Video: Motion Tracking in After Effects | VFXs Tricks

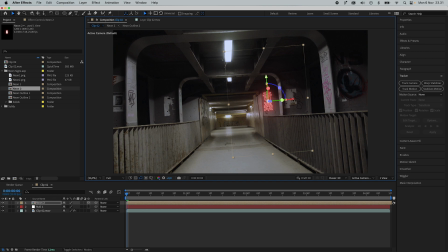(8:19)
So I'm just going to rotate it a little bit like so. move it a little bit to the right and maybe push it a little bit down i'm also going to press s on the keyboard for scale and i'm going to scale it slightly down and now for the cool part you can
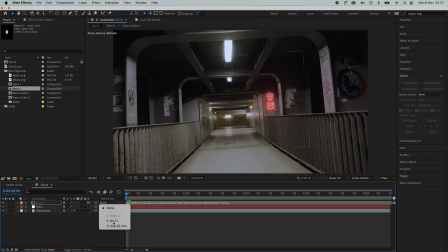(8:32)
go to the parent link click here and put it to the null and now if we scroll through here you can see that the sign should be following
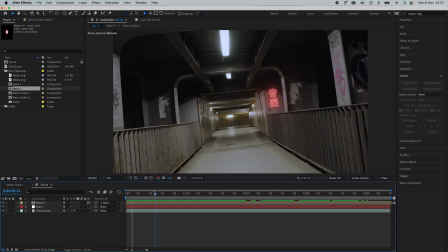(8:39)
the null perfectly something we can do to make this shot looks even cooler is that we can try to blend the sign a little bit more into the environment and one way we can do this is by adding a little bit of fill light up here because if
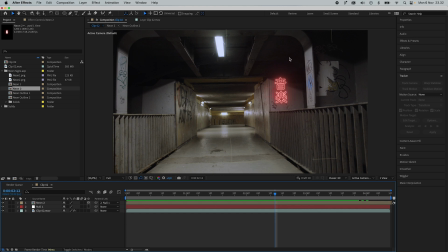(8:54)
you had a near light here it would naturally light up the surrounding area a little bit and we can also add a little bit of camera lens blur since it's
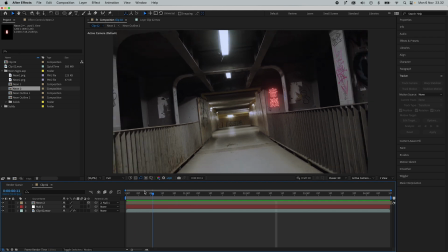(9:01)
too sharp when we are too far away counter when we are very close to the sign as you can see so start by right clicking down in this area go
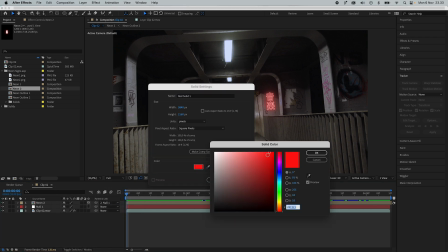(9:10)
to new and create a solid click on the color and make sure that it's a red color something like this press okay and
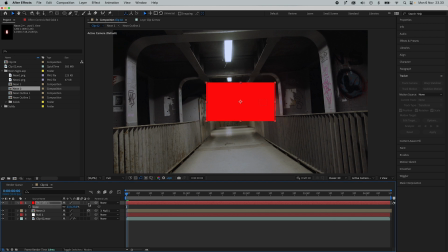(9:17)
press okay one more time press s on the keyboard to scale it down enable the 3d layer on this one let's rotate it a little bit and move a little bit
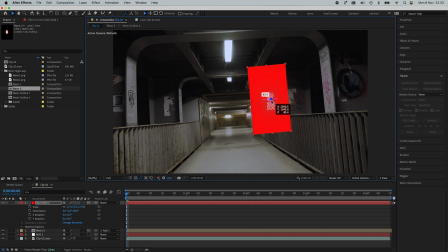(9:25)
over here push the z axis just slightly back so it gets behind the sign so next up we go up here to the shapes select the ellipse tool and what's going to do when you have the layer selected like so is that it's going to create a mask
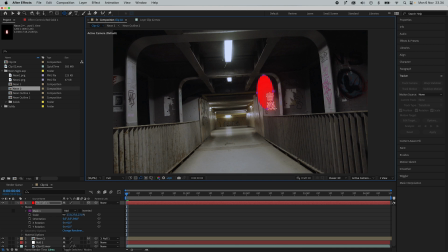(9:39)
in the area here so i'm going to create like a round shape something like this maybe now if i click the arrow here on the mask i can go to mask feather add something around 220 ish on the feather and i'm also going to go to the mask expansion and turn that down on so
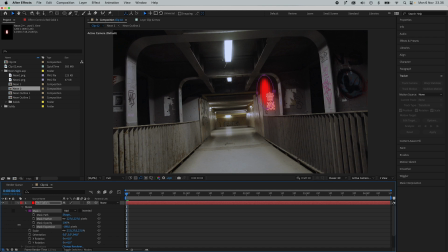(9:57)
i have a shape that looks something like this i'm
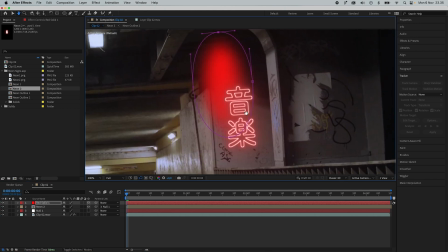(10:03)
just going to zoom in a little bit here now what we can do is if
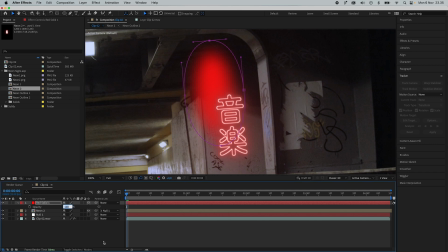(10:07)
i press t on the keyboard for transparency or opacity i can click here and i'll probably give it a value of maybe 15%. And now you can see it already has that cool effect where it kind of lights up on the wall.
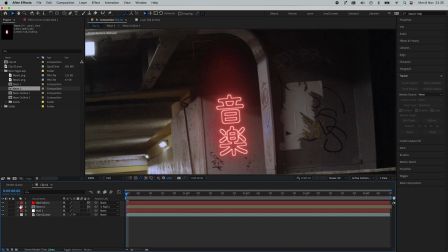(10:21)
Now I'm just going to reposition a little bit by moving over here. The last thing I'm going to do is also I'm going to parent this to the null layer.
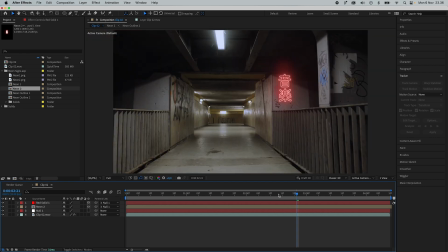(10:29)
So it's going to follow the exact same action as the neon sign. And now you can see it has like this cool spill light effect.
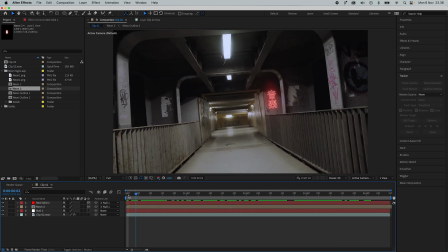(10:36)
So the last thing we can do now is add a little bit of lens blur. So I'm going to go up here on the right side and go to effects click on the search field put in camera lens blur
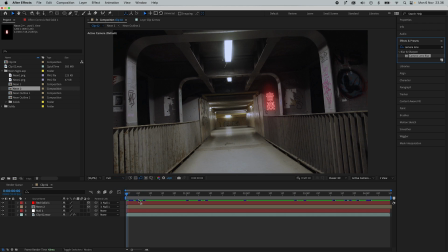(10:47)
this one here take this effect and just drag it on to the neon sign like so make sure that you are here in the beginning of the clip click on this small watch here which is going to add a keyframe so that's basically we can automate how the blur effect goes over time so let's scroll a little bit forward
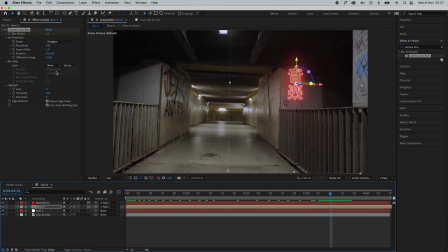(11:05)
and let's say when we get to this point it should be sharp so we move over here and then we go back up here and put in zero and press enter now it ultimately added a key point so now when we scroll
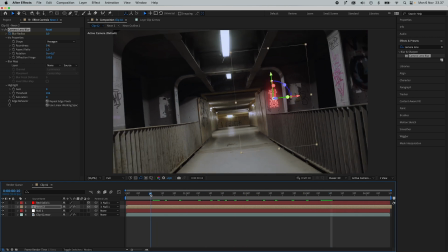(11:21)
through we can see it's sharp here and it gets more and more blurry so now the only thing that's left to do is to add a little bit of color grade to the
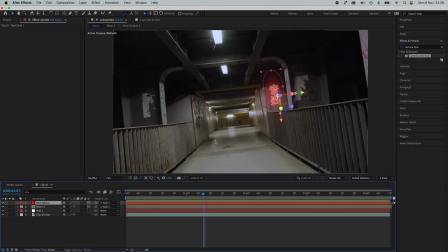(11:29)
original clip to make it match the mood a little bit better and
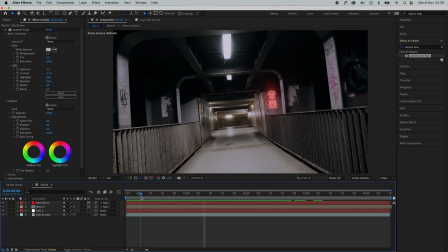(11:35)
that's basically how easy it is to do dual point tracking so
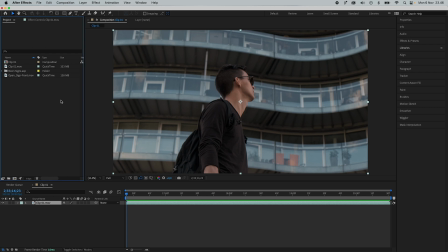(11:41)
the next thing I want to go over is called 3d tracking which is probably one of the most powerful tools in after effects so what you're gonna do is
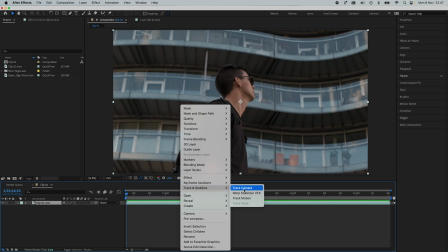(11:47)
right click on your clip go to track and stabilize and go to track camera so we're just gonna give it a second here to solve the
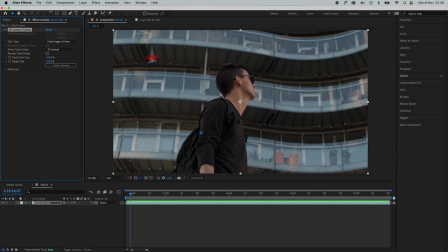(11:55)
camera so now that has solved the camera if I move the mouse over here we can see that it kind of creates this target that kind of tries to figure out the surface but my advice is actually to not try to triangulate with this target what you can
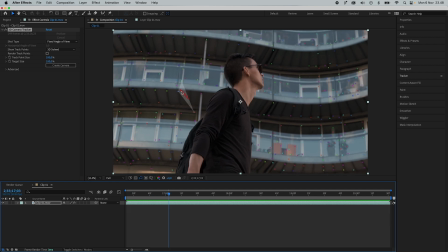(12:09)
do instead is actually try to find a cluster of track points if you cannot see it you can go up here and increase the size